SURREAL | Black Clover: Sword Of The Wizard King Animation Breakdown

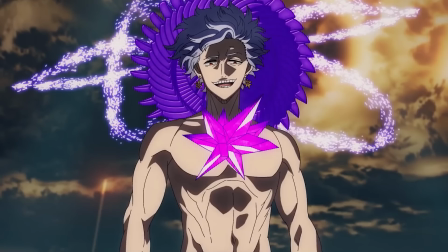(0:00)
The Black Clover movie just dropped, and boy oh boy did it look incredible.
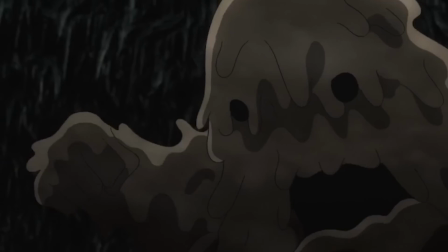(0:04)
Black Clover has always been an interesting show, especially because of its behind-the-scenes shenanigans.
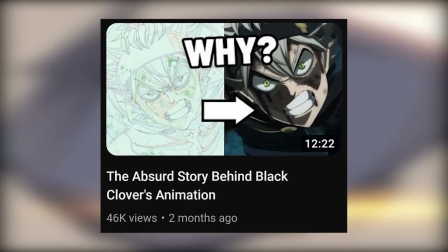(0:10)
I have covered this topic before.
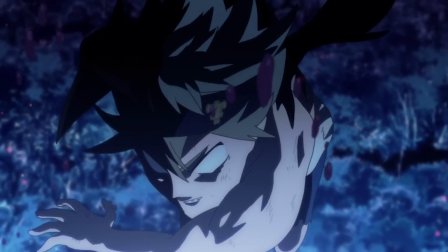(0:12)
The Black Clover anime is what you get when you combine a passionate and incredibly talented staff with a production cycle so bad, it's almost impressive.
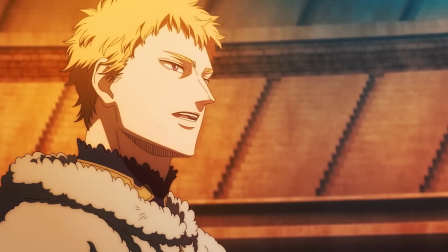(0:20)
And this movie made me happy, it really did. It wasn't particularly different from the anime in terms of its visuals, except this was actually polished and well put together. for the most part.
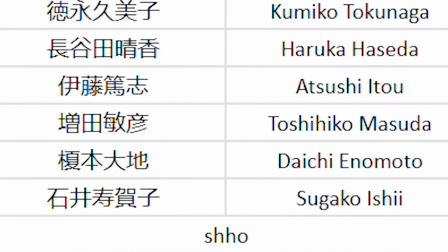(0:31)
Let's not waste time, there's a lot to cover here. Make sure to like and subscribe. Pretty much every young webgen animator ever worked on this project, which is so fitting.
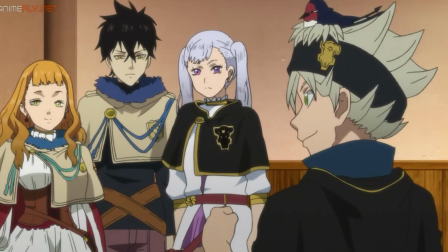(0:40)
Also, this movie had some really strong drawings throughout. Strong, on-model drawings in a Black Clover project is practically unheard of.
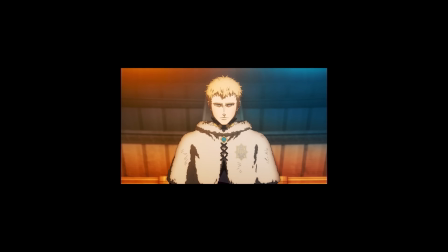(0:48)
It was refreshing. The movie opens up with a fight scene because of course it does. Not the biggest fan of how inconsistent the rock effects are.
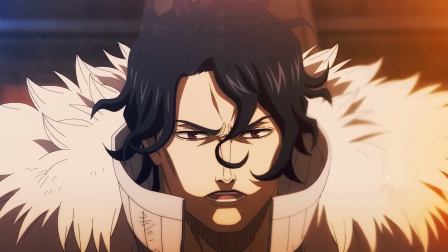(0:55)
We get a decent amount of character acting, and look at how strong the drawings are. The close-ups look so good.
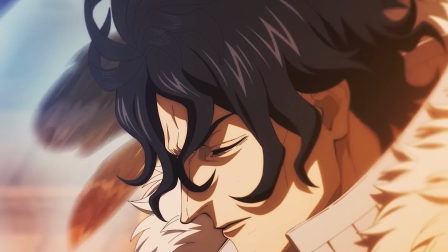(1:02)
Character designer Itsuko Takeda was the chief animation director around this part. The strong drawings are largely her corrections.
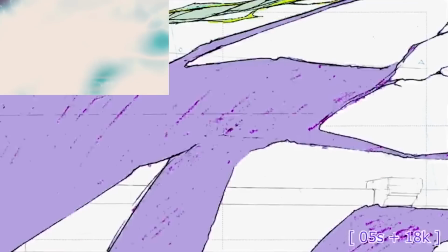(1:09)
Masaaki Endo animated this long, effects-heavy cut. There's quite a bit of digital effects thrown on top of the lightning, I don't think that was necessary.
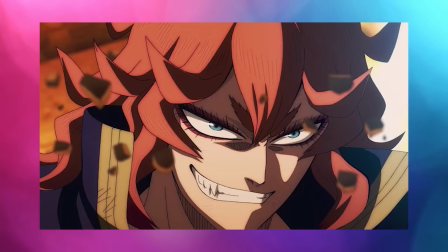(1:17)
The action here is very energetic. Also look at how strong the drawings are despite the fast movement.
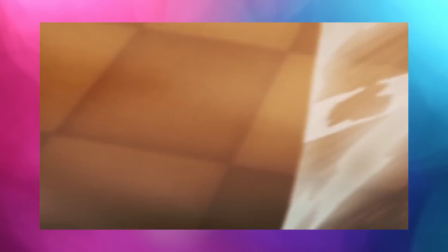(1:23)
Black Clover fights always relied on speed. This portion of the fight animated by Rio and Mitchell Gonzalez, for example.
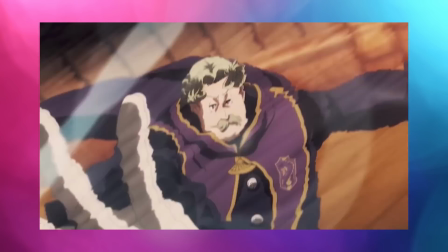(1:30)
They use strong wind effects to get the speed across. Also, objects and characters quickly closing in on the camera is a commonly used technique.
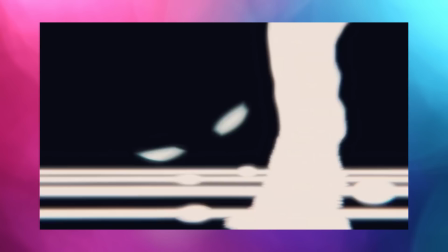(1:38)
Rio animated this amazing impact frame sequence.
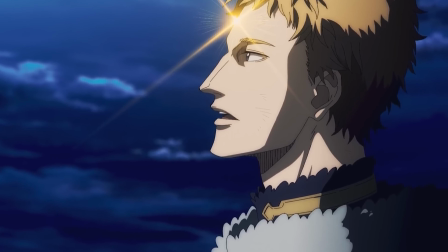(1:41)
The lens flares near the end made this scene look cinematic, despite the somewhat janky camera work that follows.
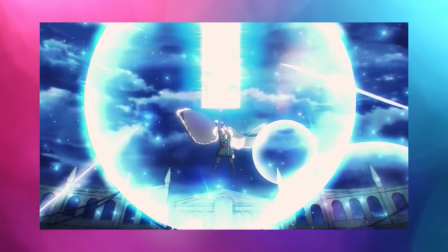(1:48)
The opening fight looked great, although I feel like it was a bit too heavy-handed with the digital effects.
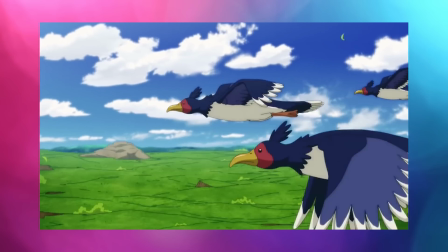(1:53)
The 3D background here looks amazing and the 2D background animation is absolutely top-notch.
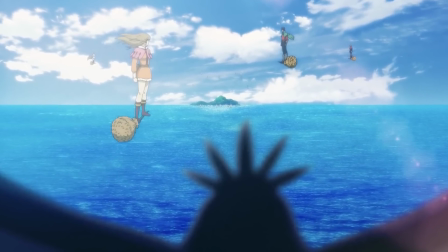(1:59)
These two cuts made for an incredible establishing sequence. The 3D backgrounds are a hit or miss.
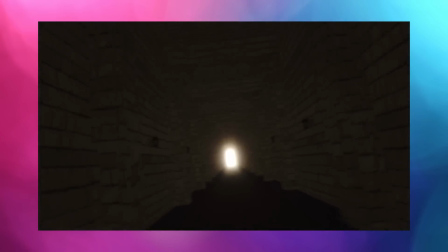(2:05)
These shots look great, while this cut looks overly busy and clunky. More action follows.
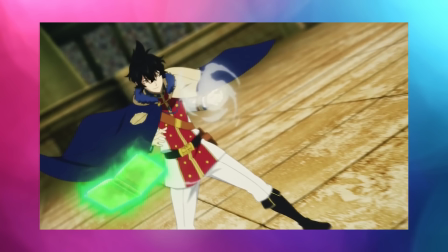(2:10)
The camera work here is questionable. The compositing team had to heavily blur most of it, perhaps because the camera movement didn't work well with the 2D drawings. things.
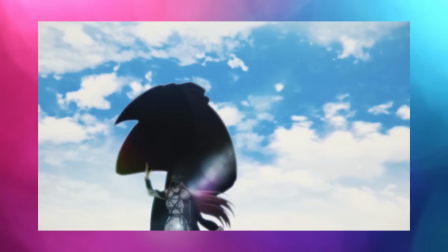(2:19)
The effects look nice. The camera shake when these guys take their hoods off looks somewhat goofy.
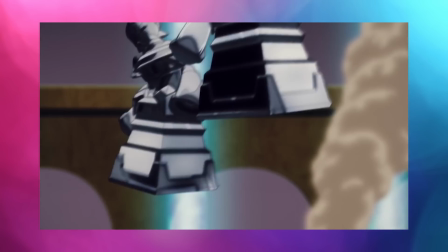(2:24)
The CGI soldier things look alright. They have their wonky moments but they generally look decent.
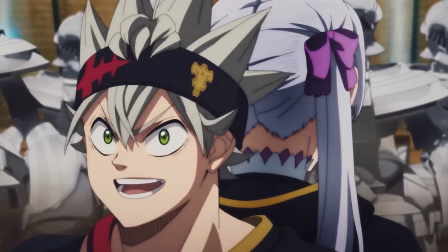(2:30)
Their movements were seemingly laid out using 2D animation. This part had a lot of close-quarters combat and it was a mixed bag.
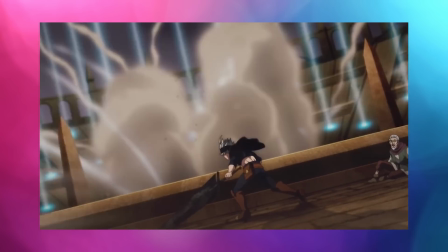(2:37)
The build-up here is great but the actual release isn't that strong. Also some of this fight is a bit underwhelming.
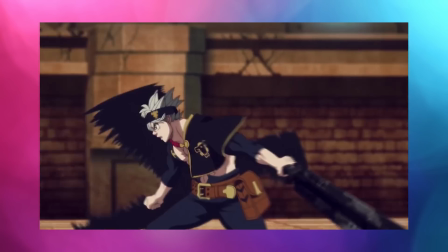(2:43)
Michel Gonzalez's effects animation and smears do look amazing. Till sequence is the highlight here.
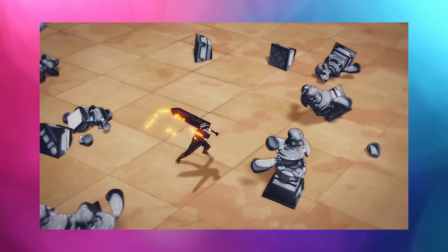(2:49)
The movement is so bouncy and alive. Also the choreography and camera work is well done, although the formation of the CGI pyramid looks a bit off.
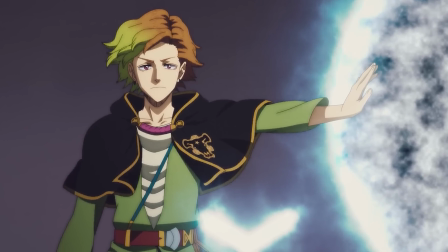(2:58)
Also lovely slow motion shot animated by Mifumi Tomita. The rest of the fight was mostly effects, some of which looked amazing while some of it looked unremarkable.
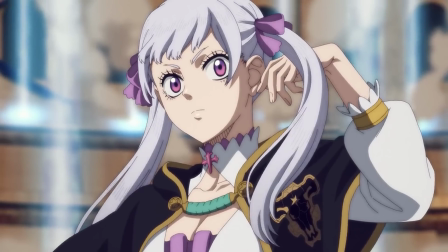(3:07)
The fight was well structured and the drawings were very strong, certain Asta scenes being the only exception.
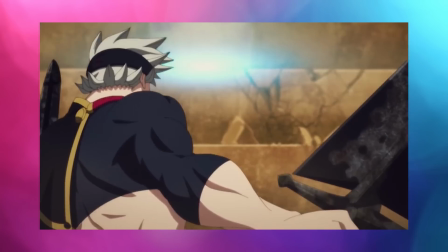(3:13)
The movement was quite well done, certain Asta scenes being the only exception. Is Asta particularly difficult to draw?
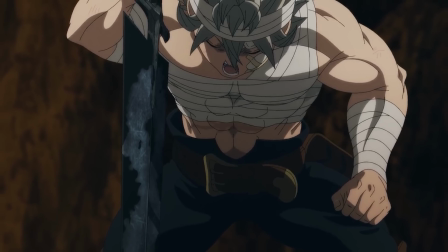(3:19)
He was the only one who had a few weak drawings throughout this movie.
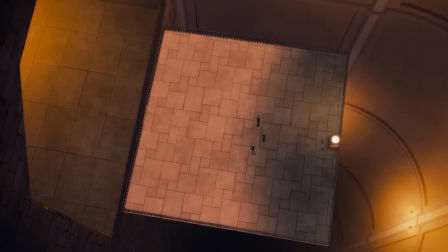(3:22)
The lab scenes used plenty of 3D backgrounds, most of which looked great and helped with the sense of scale.
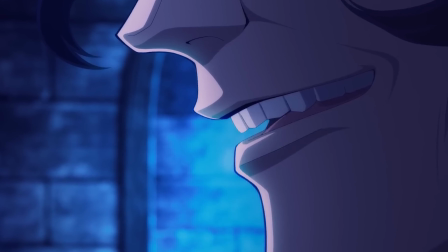(3:29)
Also incredibly strong close-ups as always.
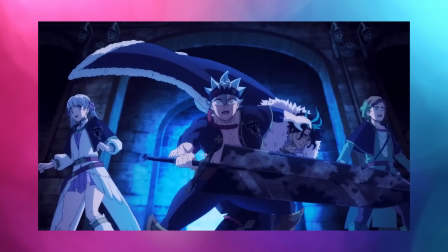(3:32)
The early action here looked slightly weak, this one cut being the only exception, although the incredible effects here makes up for it.
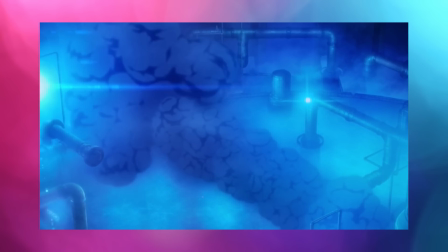(3:39)
Dorian Kulo's sequence starts off with some incredibly fluid smoke effects. Also the water and lightning looks amazing.
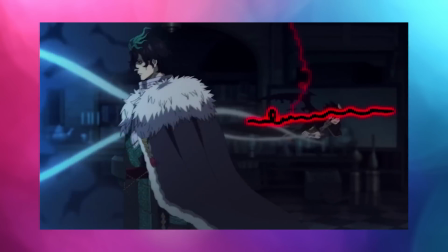(3:46)
Asta's demon form is synonymous with Kutsuna Lightning at this point. Kutsuna Lightning is this zig-zag style of lightning.
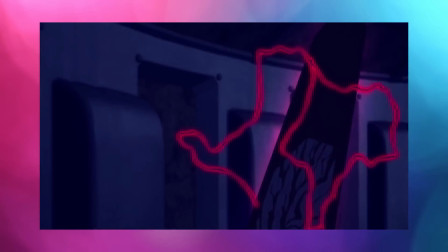(3:53)
Expect a lot of it in this movie.
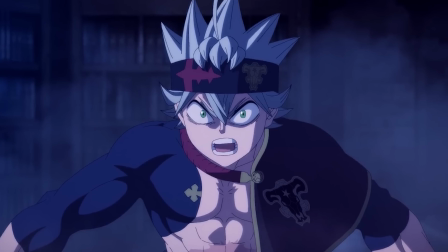(3:55)
This fight used quite a bit of CGI, especially for the pillars, but you could barely notice mostly because it was a dark scene with a strong blue accent.